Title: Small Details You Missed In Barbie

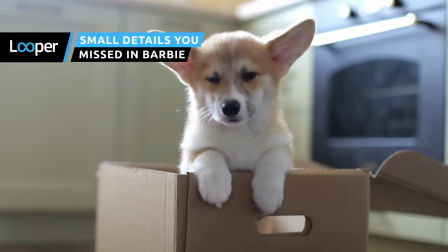From the meaning behind Ken's flashy fur coat to the purpose of a pooping dog, let's explore all the subtle jokes and references tucked away in the Barbie movie.
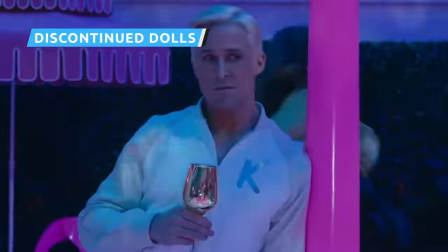One of the cool elements that director Greta Gerwig brings to the film is calling attention to the specific kinds of Barbies each character represents.
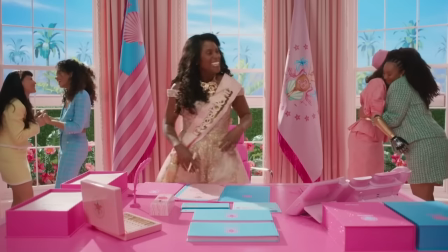Margot Robbie's stereotypical Barbie look doesn't outshine other Barbies, like Issa Rae's President Barbie or Kate McKinnon's hilarious Weird Barbie.
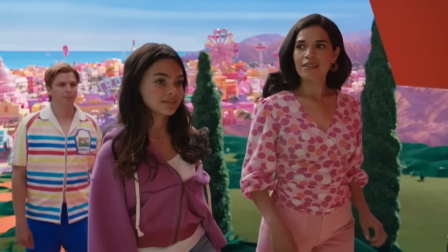"'Hi! I'm Weird Barbie. I am in the splits.
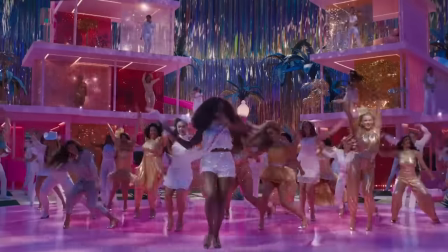I have a funky haircut and I smell like basement.'" However, what really attracts the audience's interest are the discontinued Barbie dolls,
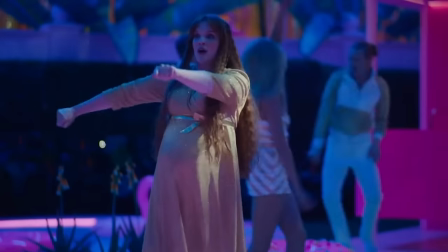which Gerwig includes to pay homage to both the triumphs and mistakes of Mattel's ideas.
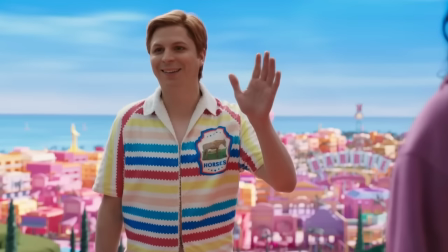For example, Michael Cera plays Ken's best buddy, Alan,
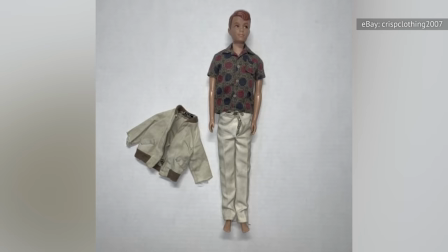who was discontinued after Mattel realized that kids were not even that interested in playing with Ken, let alone his sidekick.
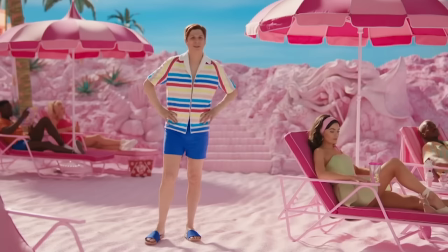There are no multiples of Alan. He's just Alan. Yeah, I'm confused about that.
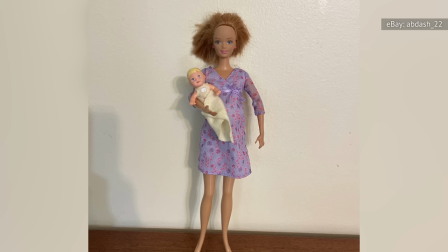Additionally, Emerald Fennell plays the often forgotten Midge, who is a discontinued pregnant doll.
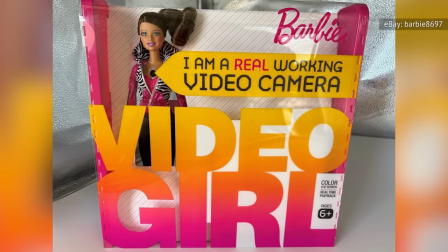You can see other infamous discontinued dolls like Video Girl Barbie, who functioned as a working video camera,
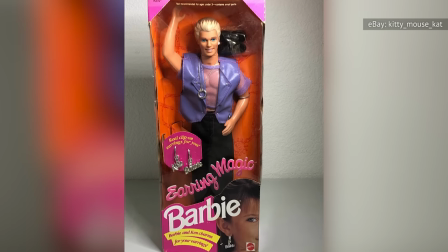and Earring Magic Ken, who has an earring and a big round necklace.
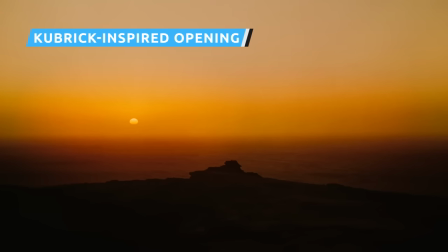One scene that was featured in the first trailer and opens the film is the little girls revolt against baby dolls.
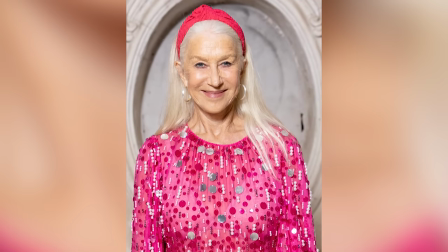With Helen Mirren narrating, the scene is cinematically gripping. In it, young girls solemnly play with their baby dolls and act as mothers,
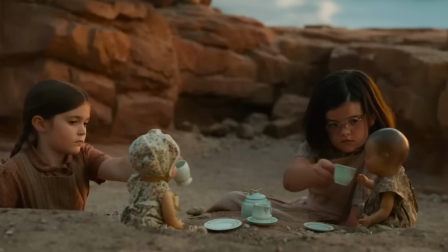while Mirren tells the audience how little girls were always force-fed the baby doll — that is, until Barbie came on the scene,
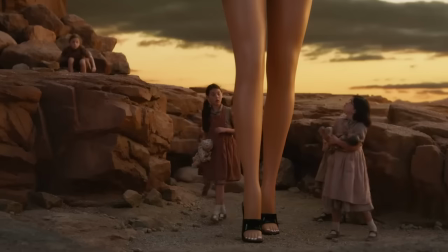showing little girls that the role of mother was not the only aspiration they could have.
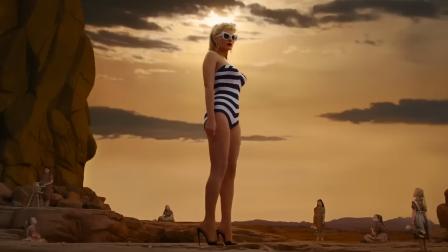As a result of seeing Robbie's powerful stance, the little girls smash their baby dolls and revolt against this motherly ideology to opt for a Barbie.
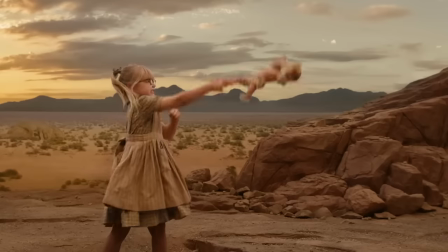The scene might seem slightly off-putting to those who haven't seen the original source material, but the Barbie opening is entirely based on the opening from 2001 A Space Odyssey.
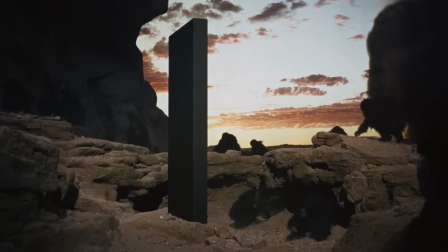However, instead of an alien monolith appearing before a crowd of cavemen, Robbie's beautiful 1950s swimsuit-clad presence dominates the scene.
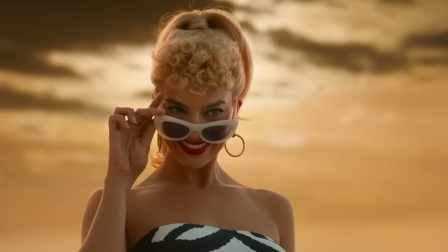The young women are inspired by Robbie's Barbie, and instead of breaking skulls like the cavemen do,
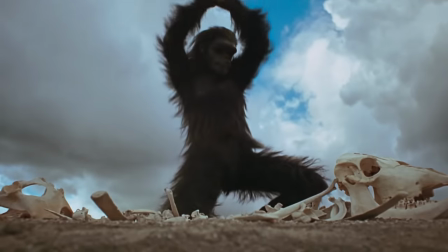the little girls smash their baby dolls in the same intense, animalistic manner. A baby doll is thrown into the air before transitioning into the Barbie logo,
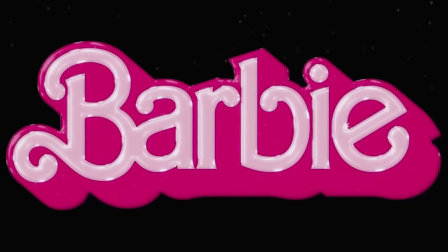a clear homage to Stanley Kubrick's famous match shot in 2001 A Space Odyssey that turns a flying bone into a satellite.
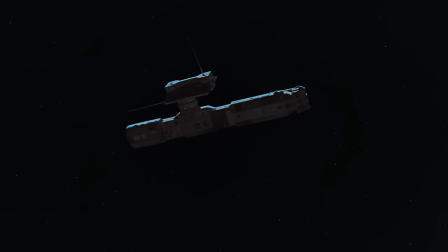The entire scene is absurd in these circumstances, but manages to cover a lot of exposition to contextualize Barbie for the audience.
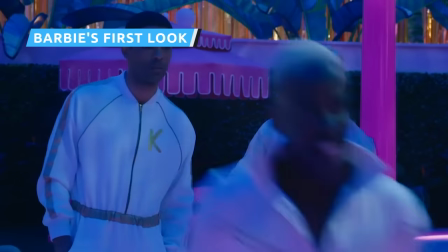One of the key elements to perfecting the Barbie movie comes from recreating the doll's iconic looks.
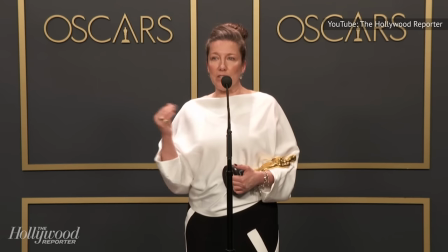Costume designer Jacqueline Duran wanted to fully capture the history of the doll by recreating
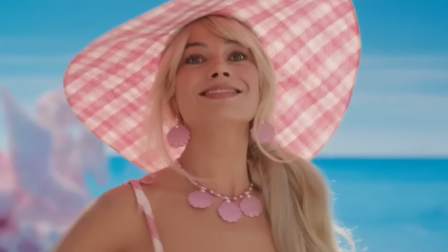some of the most memorable and niche costumes for casual fans and super fans alike to enjoy.
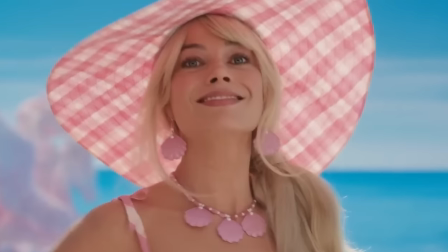The designer started with the very first look you see Robbie's Barbie wearing, the 1959 Barbie swimsuit.
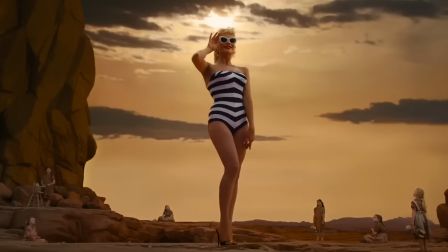This look is featured in the 2001 A Space Odyssey parody opening scene, with Robbie sporting a black-and-white one-piece swimsuit, red lipstick, and sharp sunglasses.
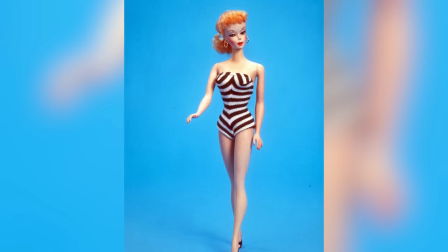The recreation of this look is almost identical to the earliest model of the Barbie doll. It makes sense to start the film off with Barbie's origin, and Duran absolutely nails it.
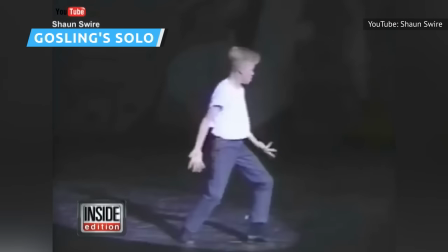If you are anywhere on the internet, then you've probably seen the video of Ryan Gosling at 12 years old dancing in an episode of Star Search.
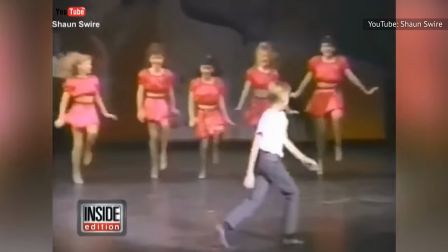He stands front and center with a group of dancers and absolutely tears it up for the whole audience to see.
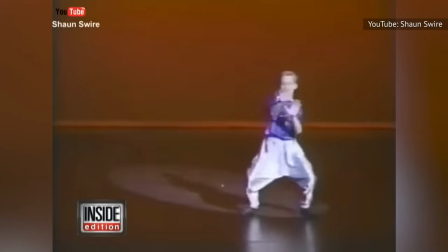The MC Hammer pants, the facial expressions, and everything else about the video is incredible and totally on brand.
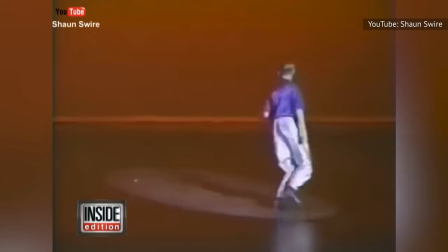However, nothing could prepare you for Gosling's song and dance moves in the Barbie movie.
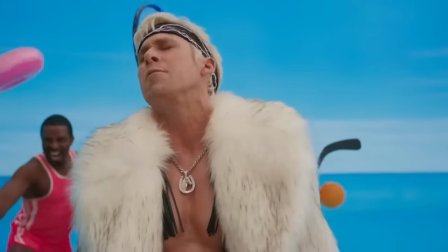Gerwig truly leaned into the hype surrounding Gosling's resurfaced video and created a musical masterpiece.
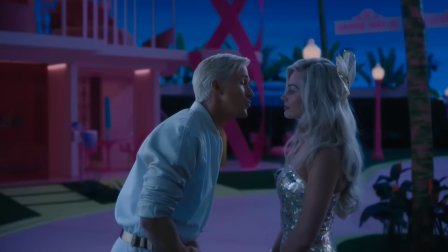Ken sings about his meaningless existence, giving the audience more insight into Barbie's male accessory.
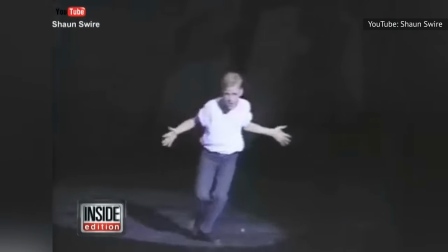This musical number is a great callback to Gosling's younger days and gives the movie more of a quirky tone, if that's even possible.
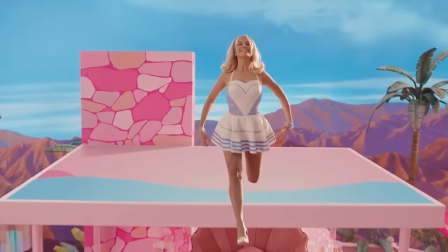No one rests until this doll is back in a box.
Barbie has many sidekicks, including siblings, friends, and, of course, Ken.
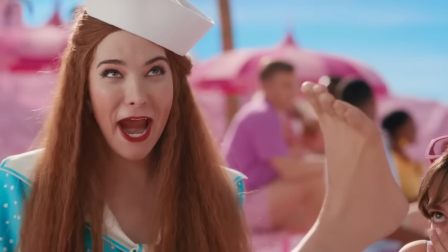However, Barbie also has several pets, including a golden retriever named Tanner.